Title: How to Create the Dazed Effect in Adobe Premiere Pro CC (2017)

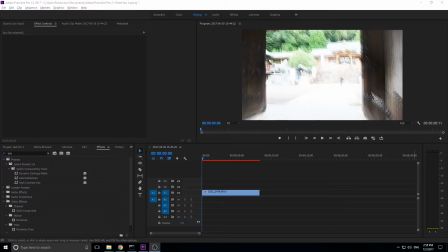Hey, what's up everybody? Adobe Masters here. And today I'm gonna be showing you how to do the Daze effect in Adobe Premiere Pro. What this really is just sort of an effect that you might throw into a scene where an actor or actress gets like hit on the head or poisoned or something, and as they're walking,
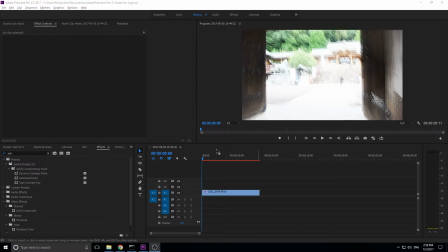you're getting like this firsthand view of what it looks like to them. And it's usually portrayed as something like really, really bright, really echoey, sort of, you know, really strong colors, and the highlights are blown out, and you get this sort of effect right here.
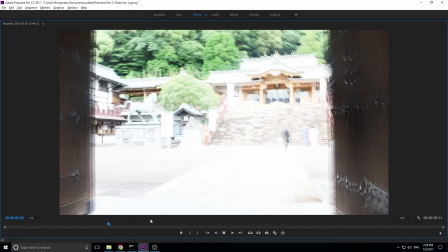So if we go ahead and pump this up to full screen, you can see that it's sort of this echoey effect,
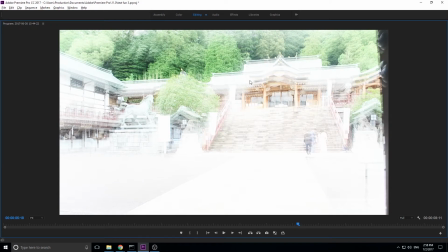and it's a little choppy, and we have like these echoes, and it's really just sort of disorienting. And so you'd kind of throw this, maybe 2 seconds of this, into a piece of footage just to give a quick show to the audience what this person is seeing.
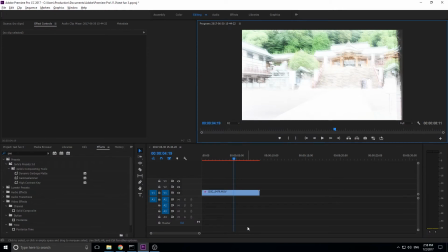Instead of just having them stumble around the whole time, you can cut this in and actually show them, you know, sort of what they're seeing. So let's get started on this effect. What I'm just going to do is go ahead and delete this out of here, and we're going to redrag this back into the footage.
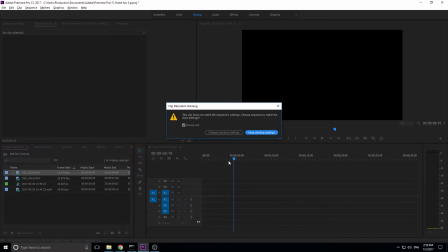So 479 right here. Keep existing settings.
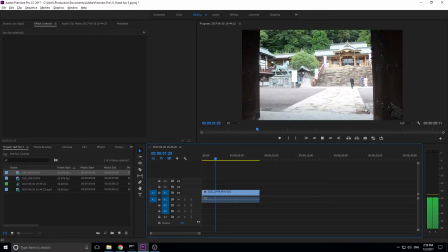And so basically what we have is this normal piece of footage right here, really kind of smooth, a little handheld shake, but nothing too extreme, just walking through the temple gates.
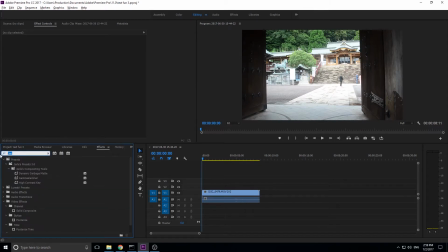And the first thing we're going to do is we're going to go into the effects, and then we're going to search for something called echo. And it's going to be under time. And actually, two effects. We're going to use both the effects under time, but we'll get to the next one in a second. So we're going to go into echo, and then what we want to do is we want to go down here, and we want to create three or so echoes.
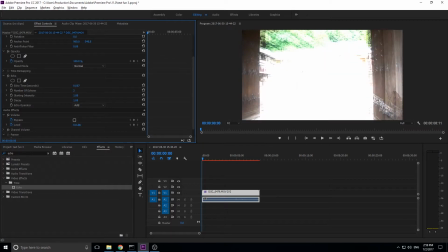And you see nothing much has changed. We're going to then bring the time up to about 0.16 seconds. So 0.1, we'll go 0.15 right here. And what that's going to do is it's going to create three different echoes.
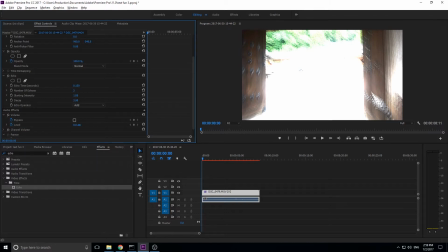But whenever you create three pieces of footage on top of each other, you're going to get really, really bright. So we want this decay to go down a little bit so that the echoes kind of decay off a little bit.
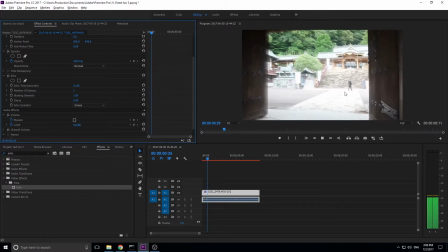And then we kind of want to switch this to screen. And now you'll see that we have this echo effect happening without those extremely overblown highlights. And just enough that it's starting to get a little disorienting. So you see there's just a little echo so that the edges aren't crisp anymore.
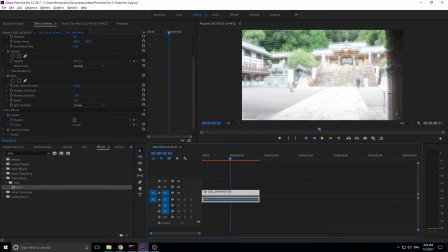There's like, you can't really tell, you know, it's like time is kind of being warped in your mind and things are going together because it's working slowly, it's been poisoned, it's been hit in the head, something like that. So we have this echo effect going right here.
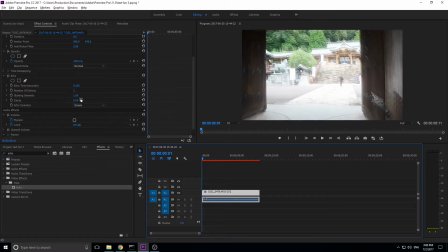It's looking pretty good and we didn't blow out the highlights by just reducing this, turning on screen, making the echo time greater. So now we have this effect in there. We are then going to just go delete the echo, but we're gonna go into effects. We're gonna go down to time. And we're going to go into Posterize Time right here.
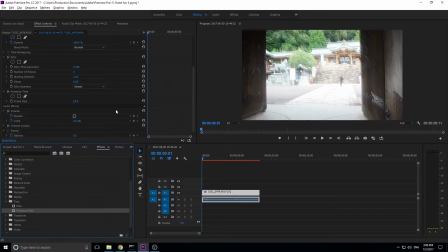We're going to drop this on the footage. And this is sort of a stylistic choice. You can add this if you want to or not. But basically what this is, it's just going to convert it into a lower frame rate. So instead of the smooth 24 frames a second that we've been seeing the whole movie or the whole video, we're going to drop it into a lower frame.
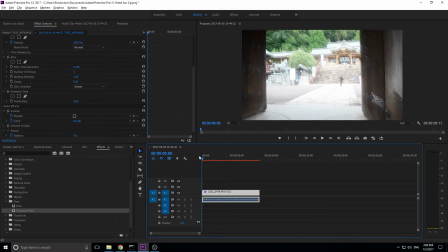So even something just like 19 or 18 frames a second, it's going to start making it choppy. And just to show you what this is doing, if I made this 2 frames a second, it's only going to change twice every second.
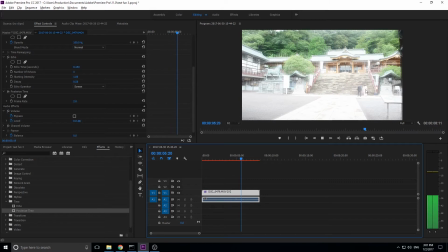So you get this really, really choppy one, which actually could work if this is how you wanted to portray this effect, but we still want a little bit of smoothness.
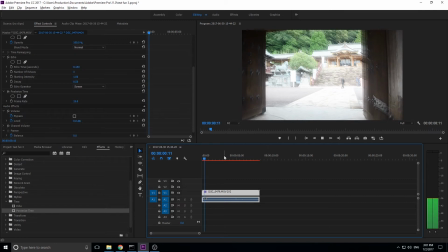So I'm gonna go actually to about 15 right here, and you'll see that it adds just a little bit of chop to the scene. And now it's already looking good. So the last thing we're gonna do is we just wanna edit the colors a little bit to make them look kind of how we want them to look. So we're going to go into the color panel right up here, the color workspace up here.
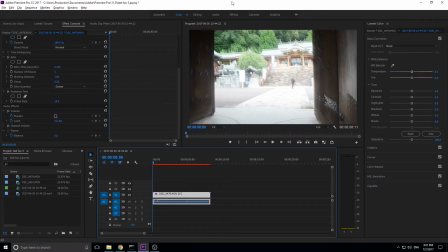We're gonna hit this and it'll open up Luma Tree. If you don't have these or you don't wanna do this, all you have to do is just search for the effect in the effects tab right here. You can search for Luma Tree and drag it on and then just edit it from there. So once we get to here, we're gonna go up to Luma Tree and we kinda wanna just manipulate this until it kind of works for what we want.
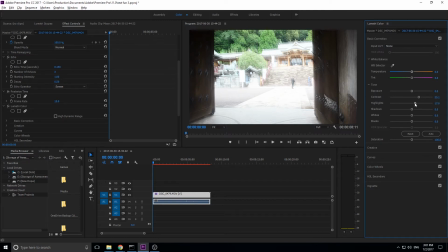So I'm going to boost up the contrast here, maybe blow out the highlights just a little bit more, kind of darken those blacks and the shadows some. And then let's go into the vignette and let's add a reverse vignette onto this.
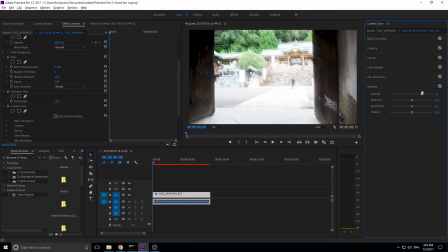So like a normal vignette would be this way where, you know, it focuses, but we're kind of going to add some white to the edges, make it look a little bit more off.
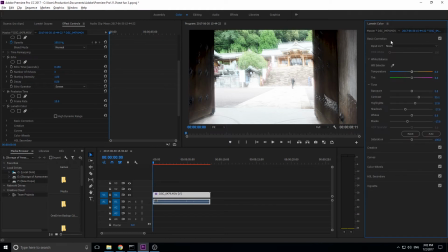And then we can add some color to this if we wanted. So, you know, we can go into the curves and we could manipulate this to make it, I don't know, maybe drop this down a little bit to make it a little bluer.
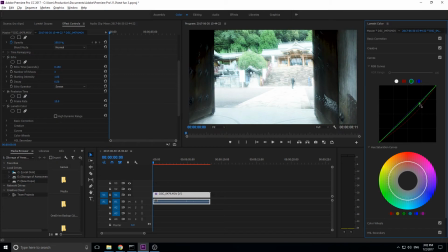Sort of just kind of working around it until you get something that looks kind of weird, a little bit out of this world. And I have really no rhyme or reason of doing this. I'm just kind of moving it around trying to figure out something that looks cool. So now we got the sort of green effect going on. And that's kind of good for a poison. Is because for some reason poison is universally known as green.
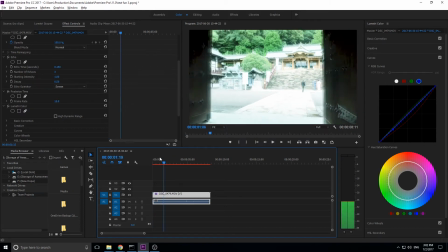So if you add green to the shot, you can kind of hint at that there's poison happening. So right now this is sort of the effect kind of coming into character here.
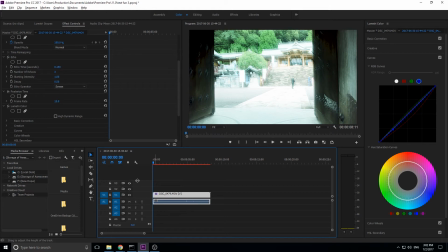You can move these around, but this is really the base of it, the center of the effect.
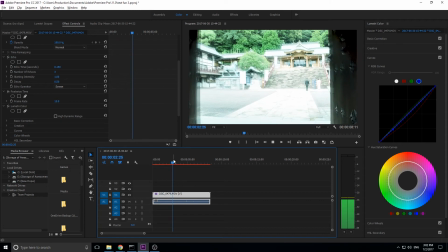And now we have this choppy movement. we have the kind of the green hint going on,
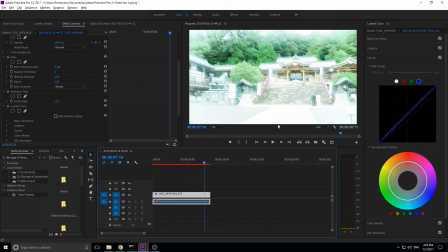and then the echoes happening, which all make it look very disorienting and sort of daze-like.
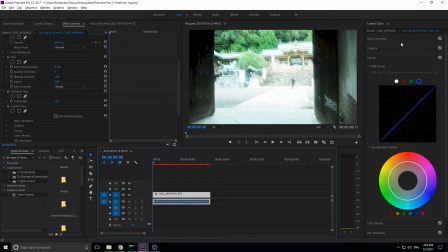You can go in and you can make things a little bit more extreme.
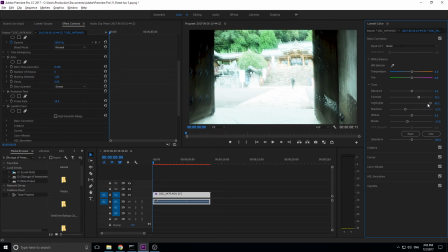Like, for example, we could go into the highlights and we could really blow them out if we wanted to, like that, and maybe like even bump up the exposure if we really kind of wanted to accent that.
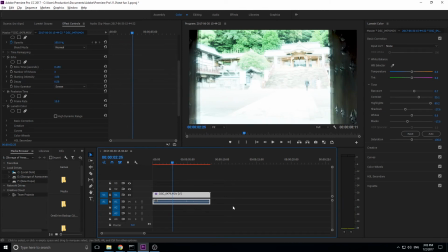And you sort of get this effect going. And you can kind of continue this in After Effects if you want by blurring the highlights as well, because getting a good blur in there is really can really throw stuff off. So for example, if we go over here into the effects, so let's go out of here, let's go back into effects right here, so that we have the effect panel over here.
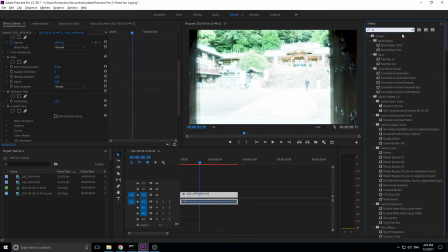We're gonna go up here and let's search for a directional blur is kind of what I'm thinking of here. So if we can throw this on here and then go down into the direction, turn the blur on a little, we could actually kind of have this go up and back and up and back and sort of pulse through this.
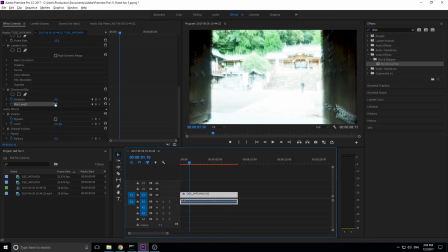So for example, if we went to both of these and move it to maybe a second end here, blur it up a little bit, in what direction is heading, we can even spin the blur, that'll make it even more disorienting. So we could go here, then we can move forward, turn on the blur, and then spin it.
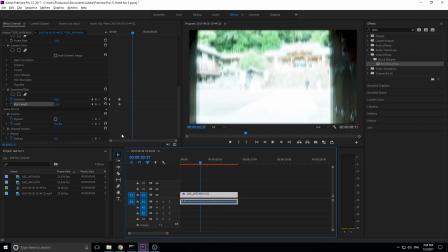So we're gonna keep it spinning, and then come back down, remove the blur, put it back at the original. And now you have like this really, really sort of disorienting, this blur happening as well, which I think actually really works with this.
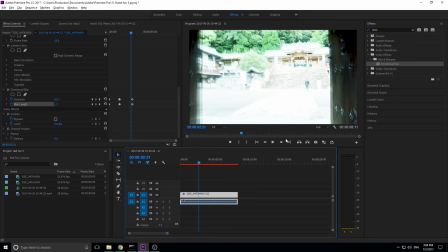And the reason I chose directional is so that it's like all blurring one direction, and it doesn't just look like the camera's out of focus, it looks like something actually happening. But that is basically the effect from here. You can, you know, of course, add more effects to it and change it around the way you want, but this is really how I would go about making a sort of daze effect.
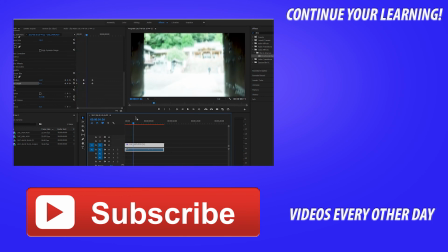That is it on this tutorial. If you got any questions, comments, or you want, you know, like suggestions for a future tutorial, those in the comments section below. If you want to see more videos similar to this one, I make a video on Adobe related software, kind of focusing on Premiere Pro every other day. So go ahead and hit that subscribe button. And until next time, guys, see ya.